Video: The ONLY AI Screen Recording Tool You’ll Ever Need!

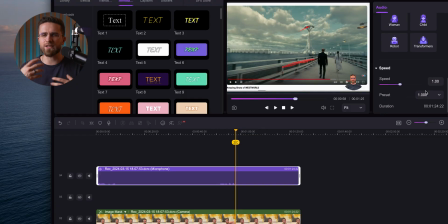(4:08)
I can cut, delete, or tweak each part individually. If I want to clean up my voice, I can turn on denoising or boost speech clarity.
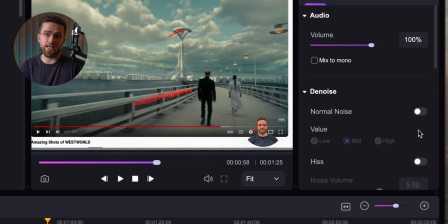(4:16)
And if I want to take it further, say I just need background noise gun, or maybe I want to strip the vocals from the recording, I just go to the audio effects, drag in the right tool, and let AI do the work. Artificial intelligence in Democreator isn't just for basic tweaks. It can even handle music tracks in a pretty awesome way. Say I've got great music track lined up, but I don't want the lyrics.
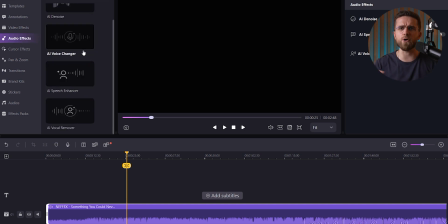(4:39)
I can upload the whole thing, guitars, drums, synth, vocals, all of it, and let Democreator's AI separate out the voice.
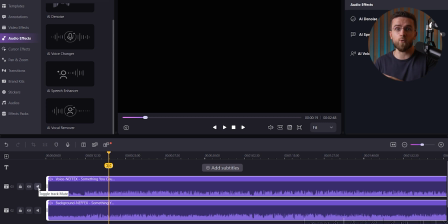(4:47)
Then I've got the power to turn the music or lyrics on and off however I want. It's seriously impressive, especially if you're working with a lot of background noise.
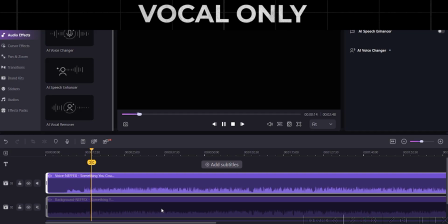(5:00) don't wanna sleep in, cause I got something to prove.
Need to bring out the background noise? Done. Want it quieter? Also easy. It's like having a noise remover, but with full control.
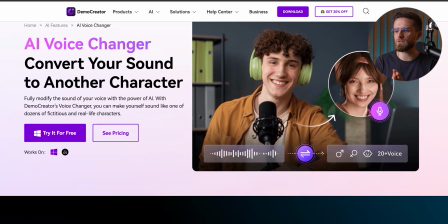(5:11)
And the voice changer. I just find the voice changer effect, pick the voice I want, and let it do its thing.
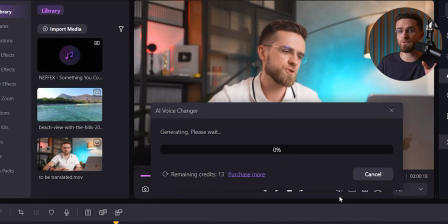(5:17)
In seconds, the AI analyzes my audio, generates captions, and adds a voiceover that's perfectly synced to my words.
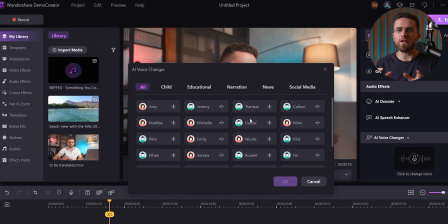(5:24)
It's got a ton of voices to choose from too, and the quality is legit. Imagine the creativity this brings. You could create different characters or personas for each video. And if I miss something in my recording, or maybe I want it voiced by someone else,
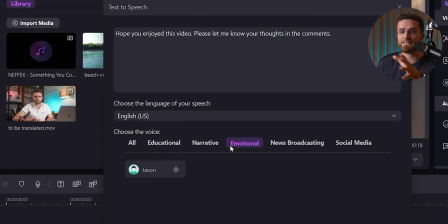(5:38)
I just go into the AI dubbing tool, type in the text, pick a voice, and boom, I've got a new voiceover track.
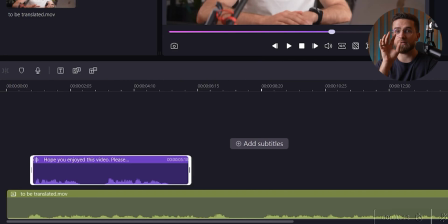(5:44)
And it's not just any voiceover, the quality is pro level. It even adds the generated audio as a separate track so I can control things like speed, balance, and volume. I can see this being a game changer for corporate videos, training manuals, or anytime I want to mix in different voices. And the feature that really makes tutorials pop, smart zoom.
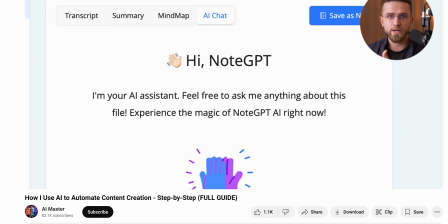(6:04)
It's perfect for guiding the viewer's eye and giving the recording that extra dynamic edge. First, I need to turn it on before recording, and then once I'm in the editing suite, I can apply it. Here's how it works. In screen and camera mode, you click the magic tool in the recording panel, toggle on smart zoom, and then just hit start recording.
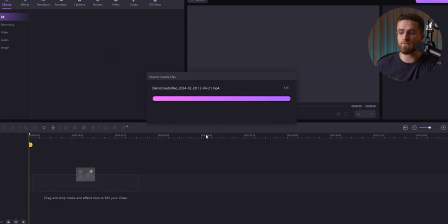(6:24)
Once you're done, drag the video to the timeline in the editor,
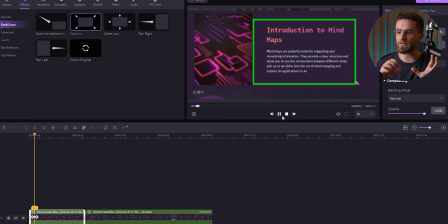(6:27)
and you can apply an automatic zoom animation effect that lets viewers focus on exactly what you're explaining. If you're like me and want more control over zooming and panning, there are custom tools for that too.
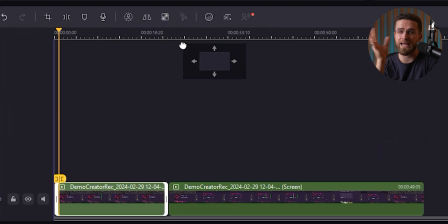(6:38)
You can pick from a variety of zooming and panning templates, then drop them right into your video. I use this all the time to emphasize key details, like a button to click or a toggle to switch on. It adds so much visual clarity and keeps the viewer's attention where it needs to be.
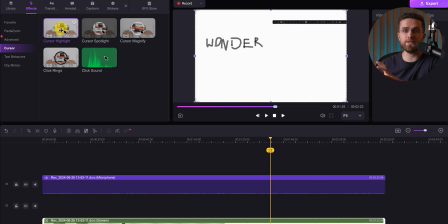(6:54)
And I can't leave out cursor effects. These are simple, but make a big difference.
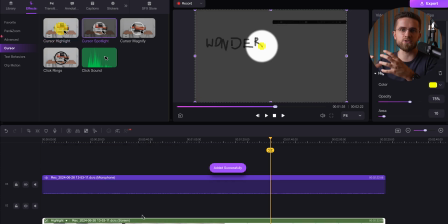(6:59)
They give a little extra visual guide that helps the audience follow along, and I can choose different effects depending on the vibe I want. Compared to other apps I've tried, Democreator makes it way easier to get these effects exactly how I want them. And we're only scratching the surface here. Take auto subtitles, for instance. Adding subtitles automatically in the same app saves so much time, and it's super handy for accessibility, plus there are even beauty filters.
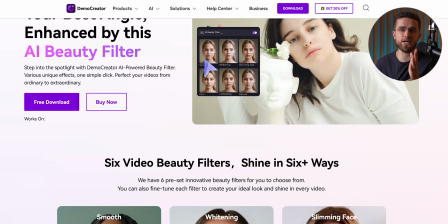(7:26)
I mean, I'm cool with how I look on camera. Let's be real, AI knows how to make your face pop, and sometimes it just adds that extra polish. AI object removal, I use it all the time. I mean, just watch how easy this is.
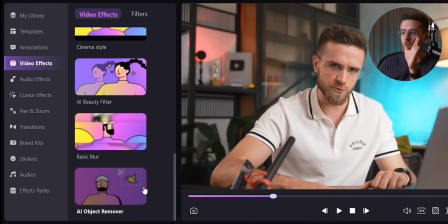(7:39)
I head to the menu on the left, click on video effects, and boom, there is the AI object remover.
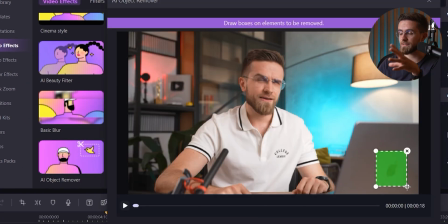(7:45)
All I gotta do is highlight the object, hit one button, and voila, gone.
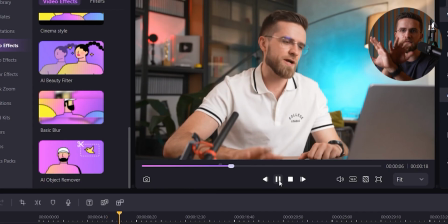(7:50)
No weird artifacts, no signs that the video was even touched, just clean removal. It's honestly kind of mind-blowing. Democreator nailed this feature, so now I can remove anything from tiny watermarks to bigger objects, and it processes almost instantly.
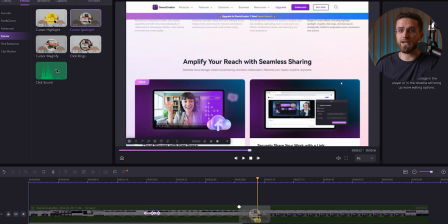(8:05)
Once the recording is done and I'm happy with all my edits, I can throw in a watermark to keep things branded. Super simple. Just upload it, and it's automatically slapped onto all the clips.